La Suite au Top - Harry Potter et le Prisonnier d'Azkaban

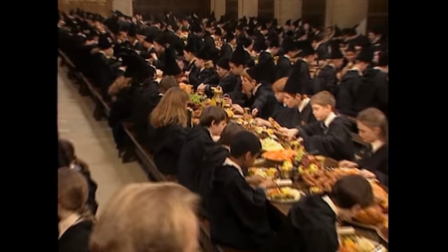(4:03)
Ce développement des personnages s'accompagne de performances bien plus convaincantes, même si j'admets que la gestion de jeunes acteurs ne doit pas être chose aisée.
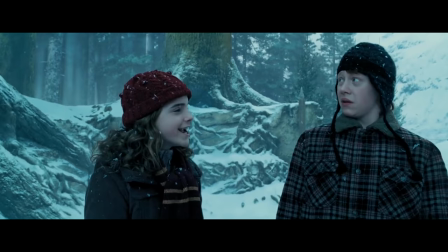(4:10)
C'est pas mon problème. Mais surtout, l'alchimie entre les protagonistes n'a jamais été aussi forte, ce qui rend chaque réaction et interaction bien plus crédible,
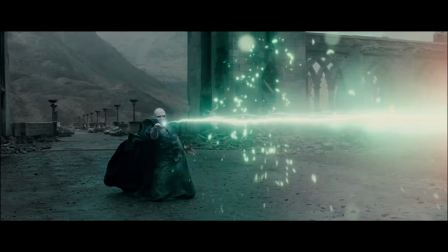(4:17)
renforçant in fine l'identification, l'attachement et l'immersion du spectateur dans ce récit qui s'éloigne de la trame autour de celui dont on ne doit pas prononcer le nom,
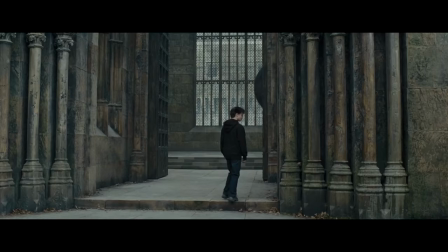(4:25)
mais comme c'est trop long, on va quand même dire Voldemort, pour se concentrer davantage sur son héros.
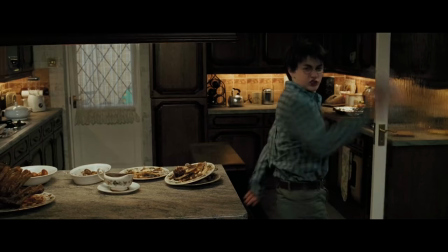(4:29)
Un héros qui, dès les premières minutes, nous dévoile qu'il n'est plus vraiment le petit enfant que nous avions laissé, puisqu'il s'énerve non pas parce qu'on l'a privé de téléphone pendant deux jours,
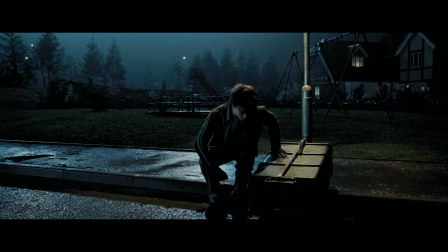(4:37)
de toute façon il n'en a pas, mais pour une raison juste. Une poussée de colère déjà totalement jouissive pour ceux qui suivent le sorcier depuis ses débuts,
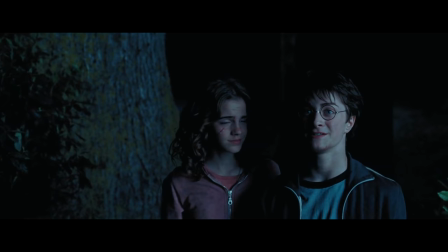(4:43)
mais surtout qui introduit directement ce changement de ton si particulier de ce troisième opus où le fil conducteur sera ce passage de l'enfance à l'adolescence. Un passage tumultueux fait de moments de joie, de complicité, de boutons d'acné si la chance vous a oublié,
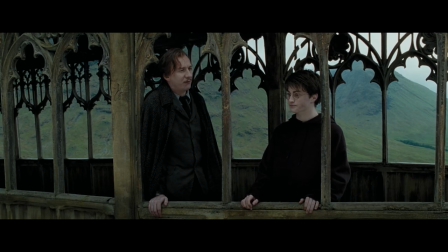(4:56)
et surtout de crainte et de doute dans cette quête identitaire où les repères familiaux jouent un rôle fondamental.
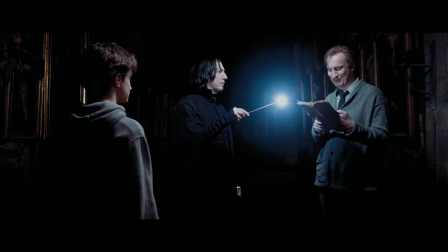(5:01)
Des repères que Harry trouvera à l'aide du professeur Lupin qui, à l'image des nouveaux personnages, occupe une place primordiale dans ce troisième opus et plus largement dans l'ensemble de la saga.
Je suis sûr que nous nous reverrons. Il aurait mieux valu que ça n'arrive pas.
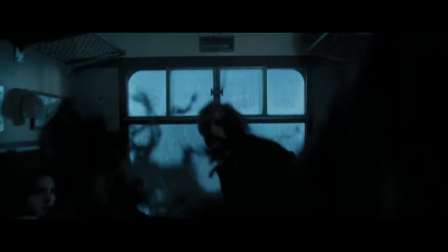(5:14)
Véritable figure paternelle de substitution, du moins jusqu'à ce qu'Harry trouve mieux, et protecteur face au danger,
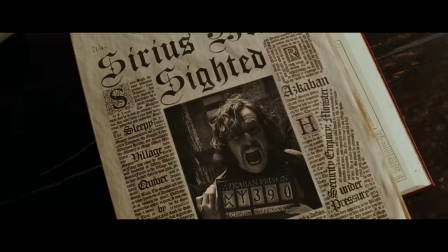(5:20)
Lupin aidera le sorcier à surmonter ses peurs alors que plane la menace d'un certain Sirius Black, un dangereux prisonnier d'Azkaban, D'où le... le titre.
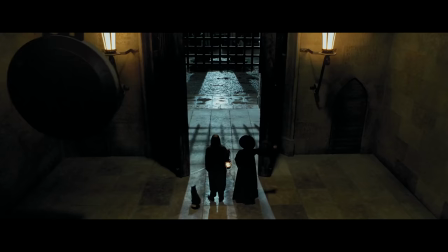(5:28)
Qui, suite à son évasion, cherche à retrouver Harry.
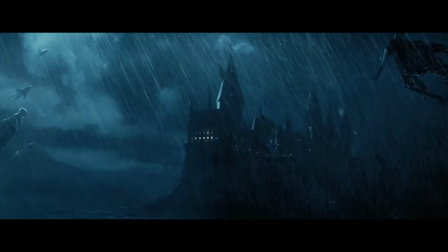(5:31)
Une menace invisible qui plonge Poudlard dans la crainte et apporte au film une tension constante jusqu'au twist qui enclenche le dernier acte du récit.
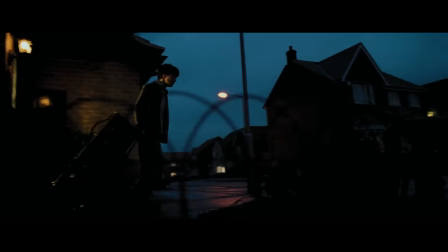(5:38)
Avec ce thème universel qu'est le passage à l'adolescence,
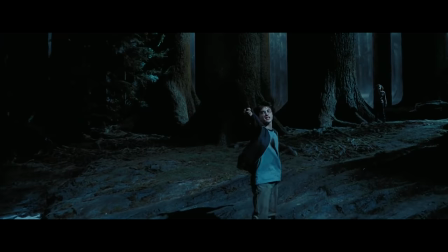(5:41)
cet opus marque une vraie rupture avec les précédents en optant pour une approche centrée sur le réalisme et pourtant arrive à conserver toute la magie de ses aînés. Mais... c'est pas contradictoire ? Pas plus que considérer Keva Dams comme un bon acteur. C'est gratuit, on est d'accord. L'action se déroulant principalement à Poudlard, alors ça c'est original.
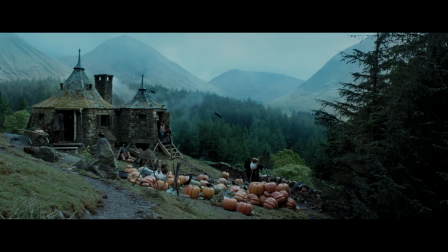(5:59)
Ce troisième opus reprend les fantastiques décors instaurés dans l'école des sorciers tout en apportant quelques modifications à certains d'entre eux.
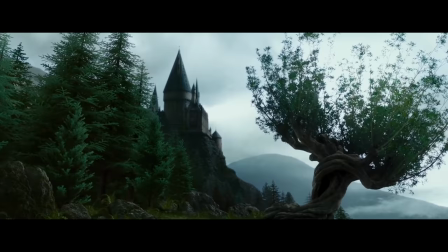(6:06)
Ce qui brise la concordance des lieux, ben Hagrid a bien le droit de déménager. D'accord, mais le seul cognard, replantation. Et l'entrée du dortoir de Gryffondor, magie.
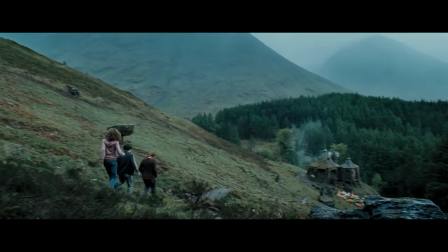(6:15)
Bref, ce qui brise la concordance des lieux mais permet de les valoriser grâce à de nouveaux environnements pour une composition à l'image plus élégante et harmonieuse.
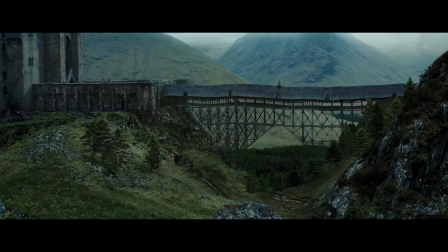(6:22)
De nouveaux environnements qui étoffent cet univers, nous offrant des décors non seulement magnifiques d'un point de vue esthétique, mais surtout apportent une pointe de réalisme dans ce monde magique.
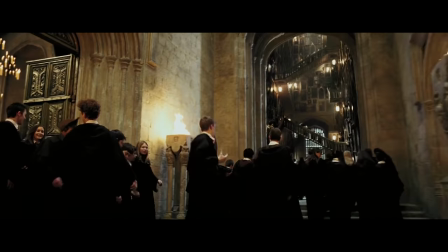(6:31)
Parce que tu trouves ce pont réaliste, toi. Bien évidemment, chacun de ces éléments pris indépendamment possède une part d'irrationnel.
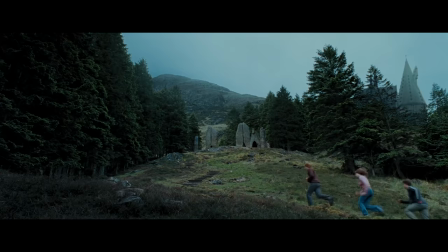(6:36)
Mais ensemble, ils forment un univers extrêmement cohérent parsemé d'innombrables détails qui lui procurent sa plus inestimable richesse,
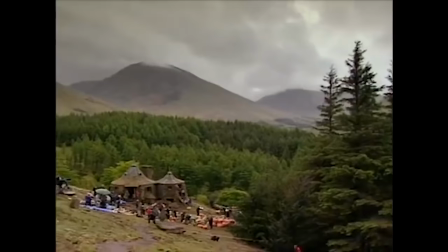(6:43)
celle de faire croire aux spectateurs que ce monde existe. Un sentiment accentué par ces plans féériques de par leur beauté brute mettant en avant les régions d'Ecosse,
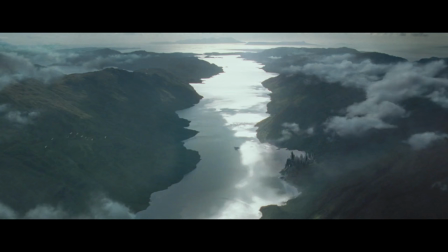(6:51)
Une beauté bien plus impactante que les factices effets numériques des opus précédents, car comme l'a si justement écrit Freud, il n'y a pas de plus belle magie que celle qui nous entoure. Mais il a jamais dit ça ? Qu'est-ce que t'en sais toi, tu l'as connu ?
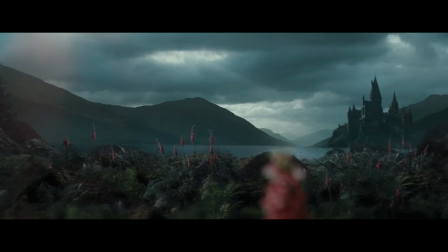(7:01)
Bah non, mais c'est nul comme citation. Bref, des panoramas somptueux de par leur cadrage, leur composition et le choix du grand angulaire. C'est le moment où j'étale ma culture, enseigné par Wikipédia. Les grands angulaires sont des objectifs définis par un grand angle de chant et une courte focale, mais retenons que la courte focale. Bah non, autant être professionnel jusqu'au bout. Eh ben en gros, l'angle de champ est donné par cette formule, ou D, la courte focale donc.
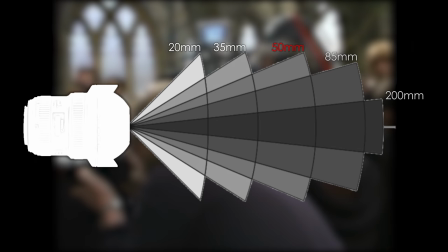(7:24)
On appelle couramment courte focale les objectifs dont la focale est inférieure ou égale à 35 mm, sachant que le 50 mm est considéré comme l'angle de vision de l'œil humain.
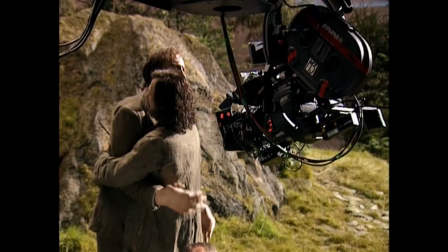(7:32)
Même si, apparemment, c'est pas totalement vrai. Mais bon... Cette profondeur de champ, conjuguée à un cadrage millimétré,
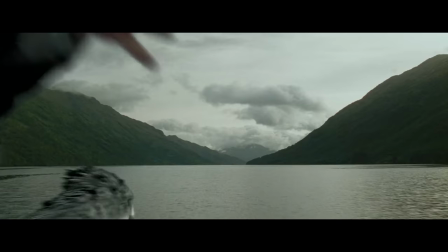(7:39)
nous offre ces paysages qui servent de toile de fond à ces passages enchanteurs aussi bien d'un point de vue visuel qu'auditif grâce à Alfonso Cuaron.
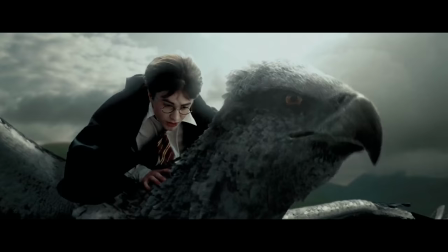(7:47)
Alors non, grâce aux compositions de John Williams. Des moments où la lumière est reine, où le bonheur rime avec insouciance, et où Harry semble enfin lâcher prise.
Je suis le maître du mort !
Profite, ça va pas durer.